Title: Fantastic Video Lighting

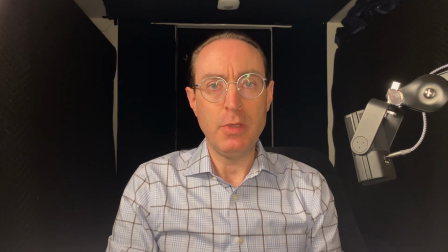[4:04]
A ring light looks a lot better than built-in overhead lighting because the light is evenly distributed across the subject's face. A ring light might be a great option for you, but be aware of two drawbacks.
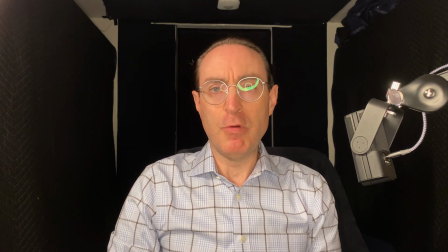[4:16]
One, if you wear glasses, a ring light will reflect off those, potentially distracting viewers from you and your message.
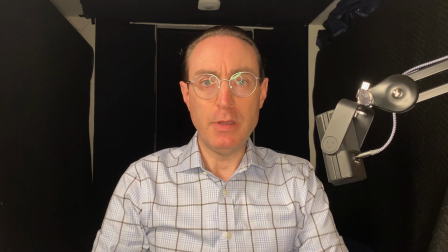[4:30]
Two, the visual effect produced by a ring light is, in my subjective view, visually boring.
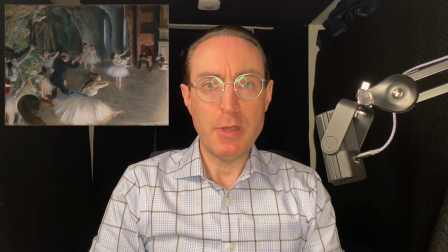[4:36]
You may disagree. My visual aesthetic reflects my admiration for painters like Edgar Degas, who didn't use solitary ring lights.
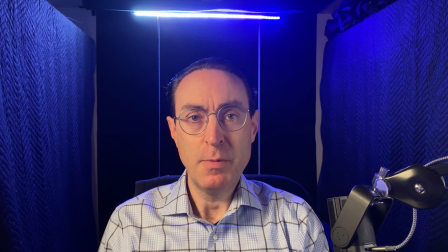[4:47]
The second approach involves using a key light and fill light for primary lighting of the subject, with a practical light in the background to add visual interest.
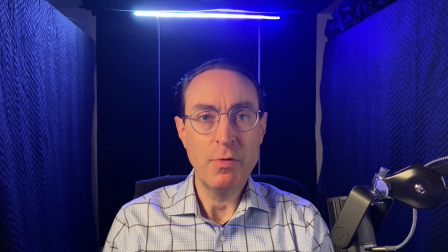[4:55]
As you can see, my glasses don't reflect with this approach, except when I turn my head towards the ring light. As long as I don't turn my head, no reflection. This lighting is a lot more visually interesting.
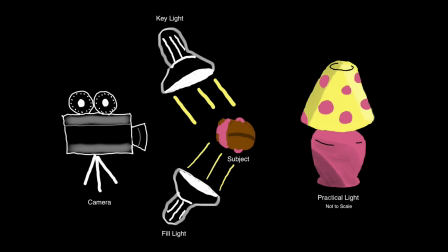[5:13]
Here's how to set it up. The most important light in this setup is the key or primary light. Note that because it's not pointed directly at the subject, the camera doesn't get glasses reflections.
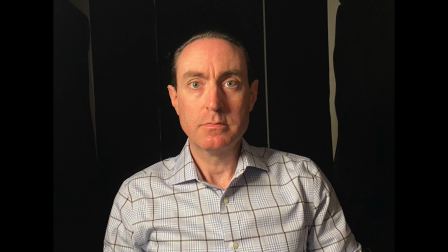[5:26]
Here's what the key light does by itself. Kinda cool, right? The dark shadows on one side of my face are admittedly a bit distracting.
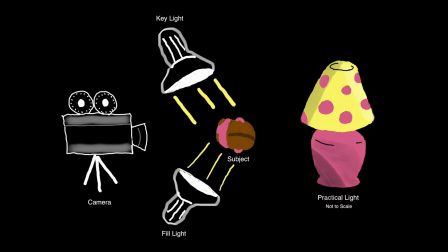[5:36]
That's where the fill light comes in. The fill light plays a role similar to that of the key light, but it's typically a bit dimmer than the key light. Stronger lighting on one side of the subject than the other creates visual interest. Here is the fill light working in concert with the key light.
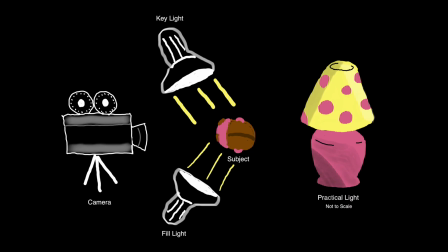[5:53]
The key light and fill light don't themselves appear on camera, but to spice up a shot, lighting ninjas often set up one or more lights that are visible in the background of the shot. This is called a practical light. A practical light can be a lamp, as in this diagram, but any light can act as a practical.
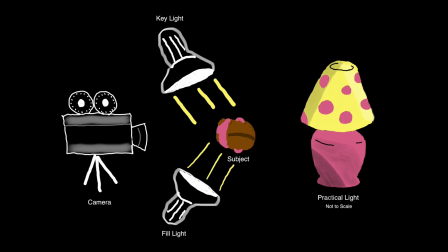[6:12]
The two criteria for practical lights are that they look cool and that they don't clash with or overpower key and fill lights.
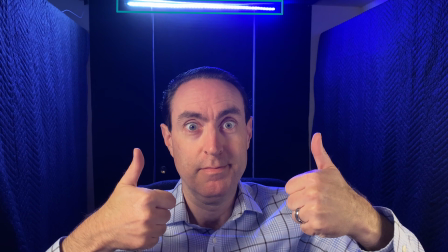[6:21]
In my man cave, there is no space for a lamp, so I use a LIFX light strip as a practical.
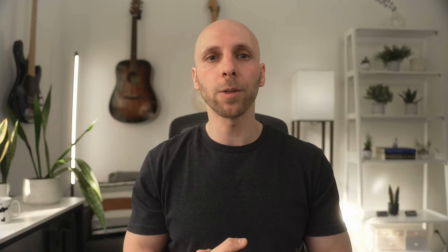[6:28]
I have attempted to demonstrate good lighting techniques in some of this video, but seeing an even better result of application of these techniques might inspire you to apply them. Colin Late has graciously allowed me to share a screenshot from one of his videos. Link in the description.
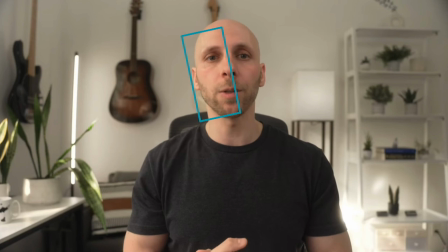[6:44]
Colin's lighting is fantastic. The somewhat brighter light on this side of his face comes from a key light. The somewhat dimmer, but still prominent, light on this side of his face is from a fill light. This practical light in the background adds visual interest.
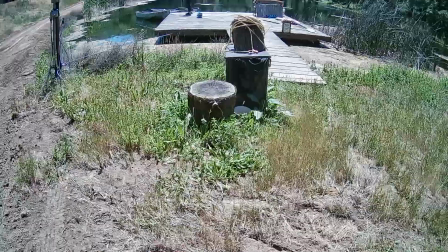[7:04]
That's it for how to achieve high-quality lighting. If you apply these tips, your light will look great.
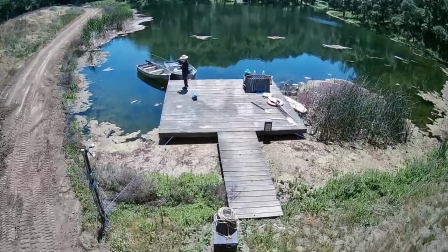[7:10]
I don't claim to have said, in this video, everything there is to say about lighting, or, more generally, the aesthetics of video.
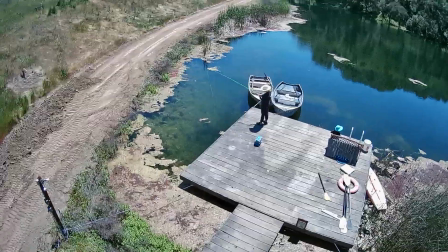[7:20]
To make your subject stand out against the background, you may want to consider using a rim light.
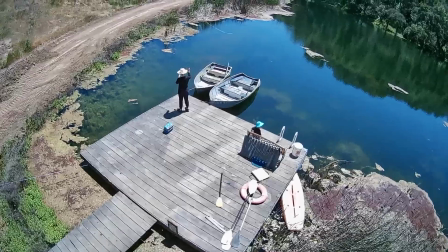[7:25]
Ben Johnson made a video about rim and other lights. Link in the description.
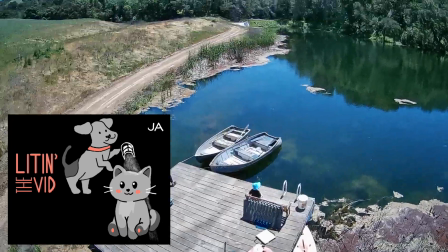[7:32]
I didn't demonstrate a rim light in my video, but the animals in the thumbnail did.
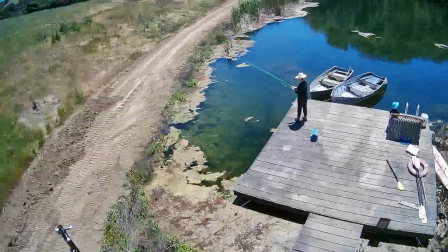[7:37]
Another contributor is composition, or how the subject is placed within the frame.
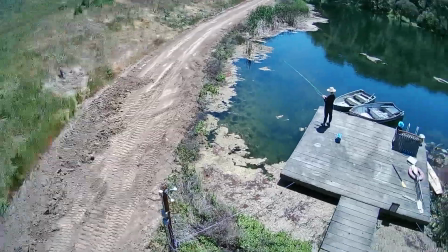[7:44]
Alexander Lyon and Carl Kwan made a video about composition and other subjects. Link in the description.
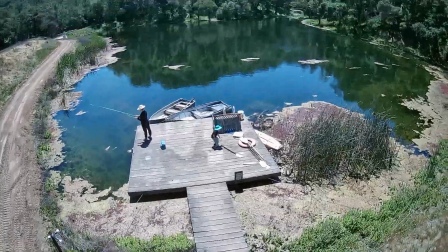[7:51]
If you want to look good on video, you also want to sound good. Watch this video to learn how to achieve high-quality audio.